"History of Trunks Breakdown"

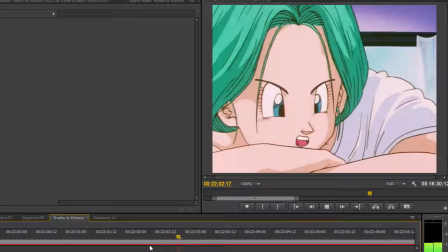258s
Now, this shot is fun, because I actually drew these flaps here, as well as changed Bulma's entire expression.
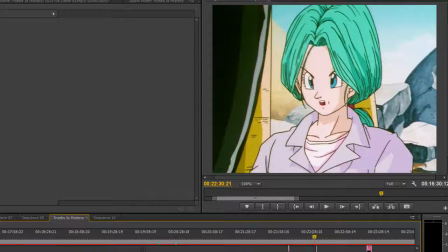265s
Also, for Bulma here, I placed her lip flaps from this shot into this shot here.
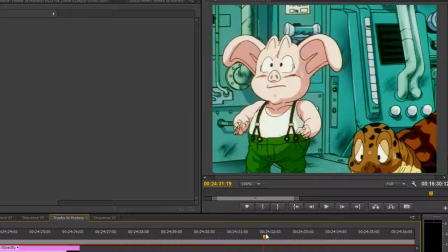271s
Lastly, I gave Puar new lip flaps for this shot, as well as creatively edited Oolong's lip flaps so he could talk in this shot.
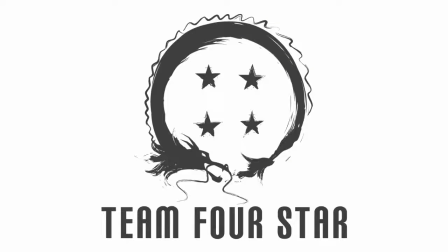279s
Whew, glad that's over with. Thanks for joining for another...
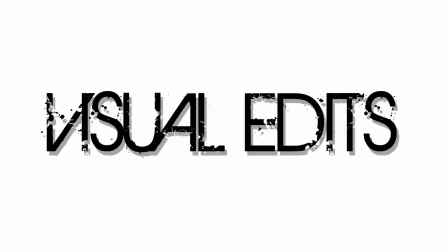283s
Oh wait, we just covered the lip flaps. We still have visual edits. Oh God.
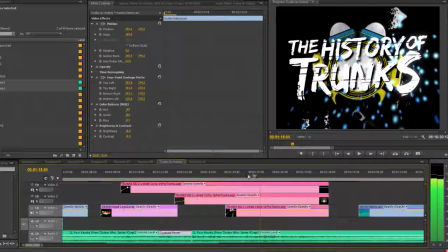295s
Okay, visual edits. Let's do this. Christ almighty.
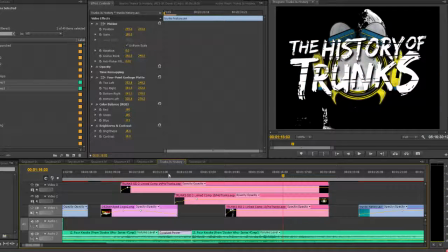300s
Alright, first thing I'll go over is the opening credits shot.
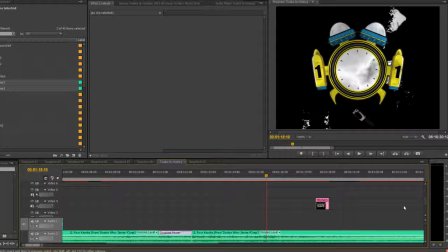305s
The logo itself, including the time machine-shaped clock, sword clock hand,
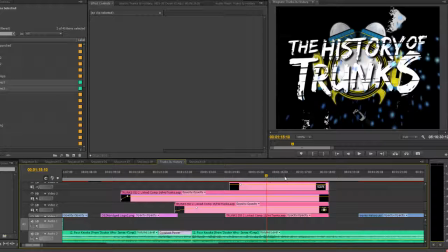310s
and text, were all drawn by Austin Rains, a longtime artist for the series.
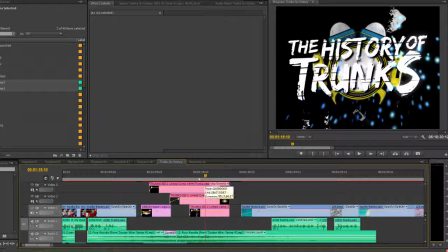315s
He designs most of our t-shirts, actually. I animated it all in Premiere and After Effects.
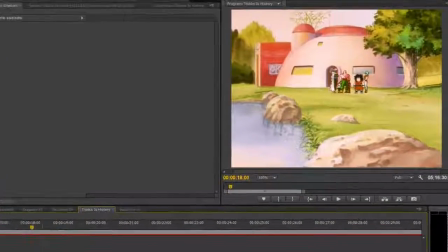322s
Now, let's take a look at this shot at the beginning. Nothing weird, right?
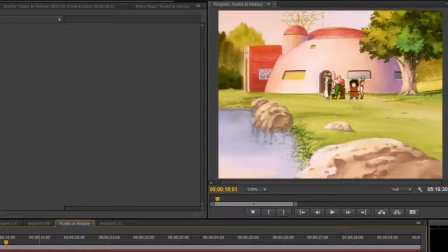326s
There's Yajirobe, Bulma, Tenshinhan, Chaozu, Piccolo, I think I even see Krillin. But wait, what did this original shot look like? Huh, there's Yamcha.
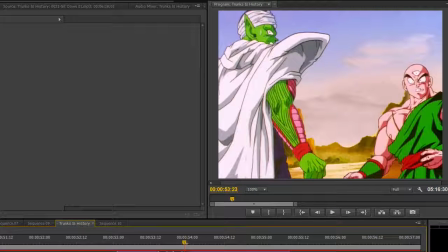338s
That's weird. Does that happen again? I don't know, let's look at this shot. Now the original, well, I'll be damned. Yamcha has been edited out of both these shots.
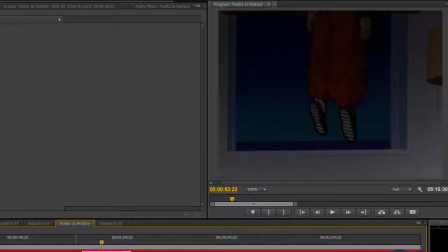349s
But why would I... Oh, alright. Because in this timeline...
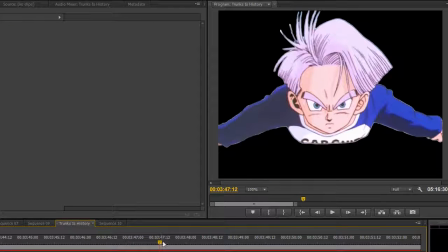358s
Well, moving on. The next shot we have is of Trunks flying here.
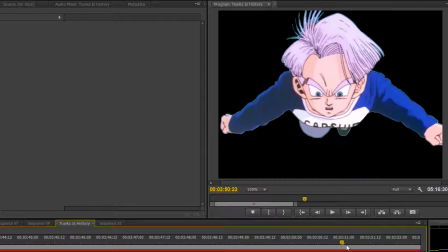362s
This was actually due to the fact that the original moving background just didn't last long enough and it didn't loop.
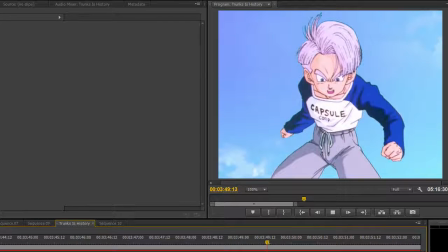368s
So I had to improvise by replacing it with another sky background. The next big edit was on Gohan here.
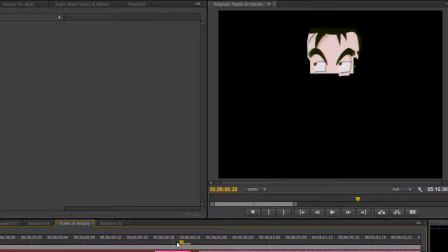374s
I had to make Gohan blink so I could change his expression naturally, as you can see here.
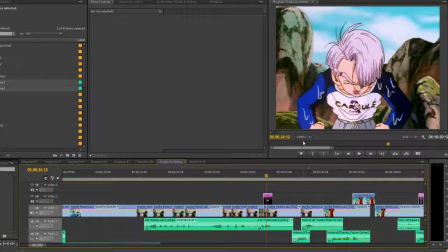380s
Oh hey look, it's Orpheus Jr. A lot of people probably missed that, but he's there.
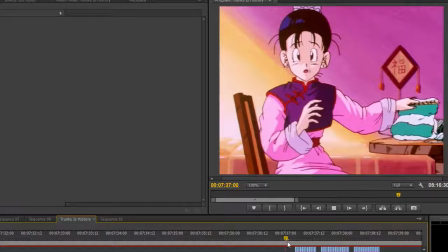386s
In this scene with Chi-Chi, I subtly animated the table shaking as she slams her hand down.
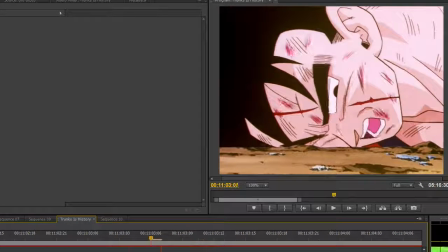392s
Next scene, I edited Gohan's eyes to be looking down for this shot here.
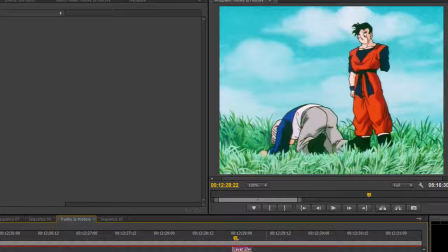397s
Later on, I have Trunks vomiting after his second failed attempt at going Super Saiyan.
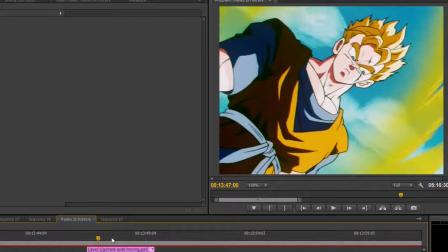402s
Next noticeable edit was making Gohan's eyes move here. Now, this next edit is a simple one.
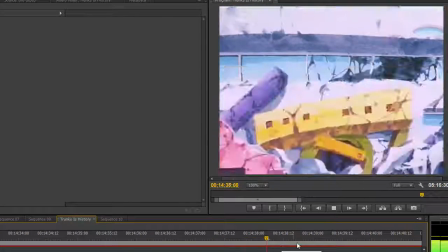409s
See this pan of the building that 17 falls through?
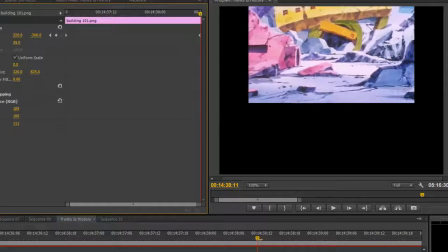412s
Well, I was hoping I could slow it down as to provide Android 17 some comedic foley of him crashing downward.
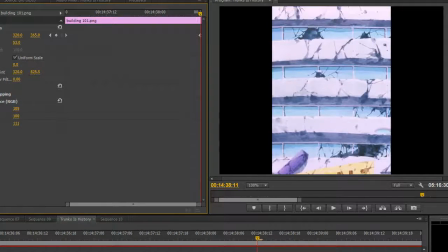419s
So I brought it into Photoshop, made one long frame of the building, then panned it at my own pace.
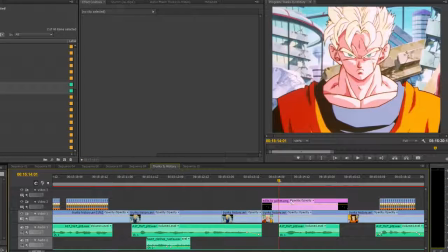426s
Oh, and see this shot of Gohan? Yeah, it was actually from later in the fight and he was battle damaged.
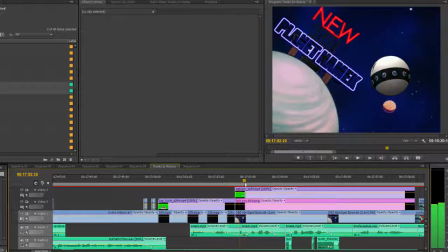432s
But I couldn't have that, so... Now, for one of the biggest visual edits in the entire series of DBZ Abridged.
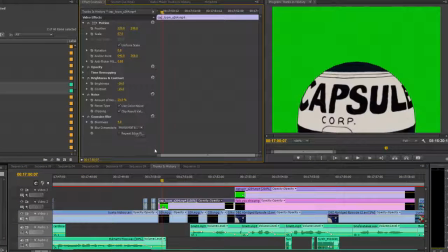441s
For this small shot that most people have kind of ignored. This Capsule Corp ship is actually a 3D model made by Mark Swint,
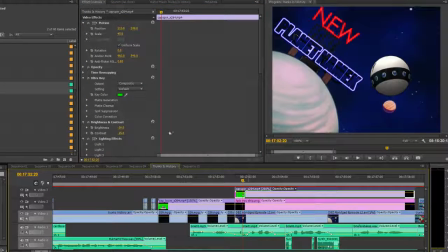450s
otherwise known as The Engineer, a terrific artist and, as of recently, 3D modeler and animator.
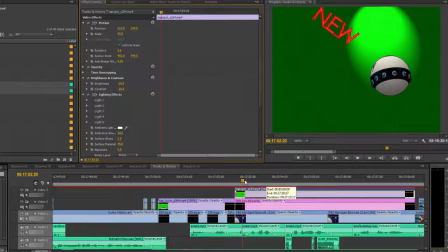456s
He actually made both this model and the model for the ending credits. Much love goes out to him for supplying these wonderful assets.
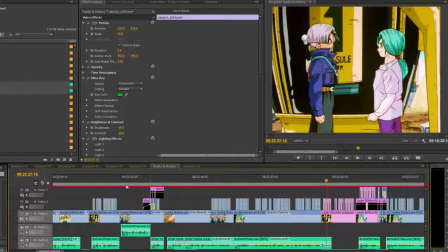465s
The next big visual edit is this shot of Bulma's arm. Originally, she was handing Trunks the medicine, but I'd already had that exchange happen, so her keeping her arm out didn't make sense.
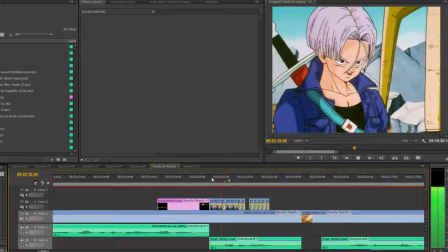477s
So I moved it. I also added a small blush to Trunks in this shot.
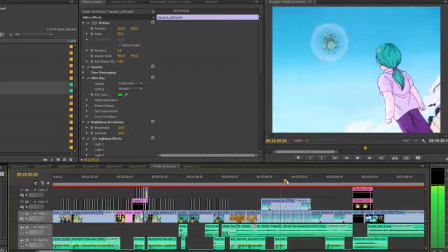482s
The last two visual edits in this special, outside the credit sequence, consist of me fading the time machine out,
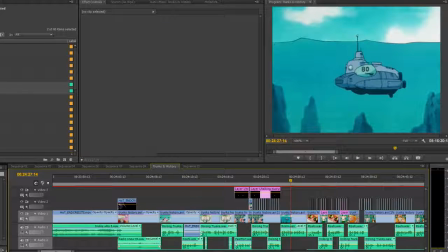488s
a la the TARDIS, and the USS Medic on the side of the submarine.
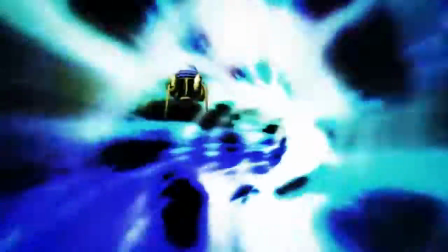493s
How about that fucking credit sequence though, am I right? Christmas critters, look at that sumbitch.
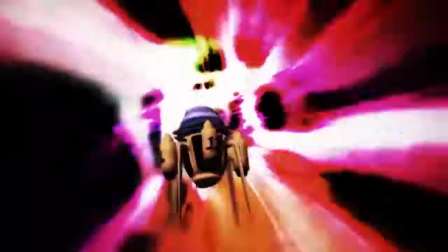500s
By the time this is posted, we should have the whole thing up clean and widescreen like God intended.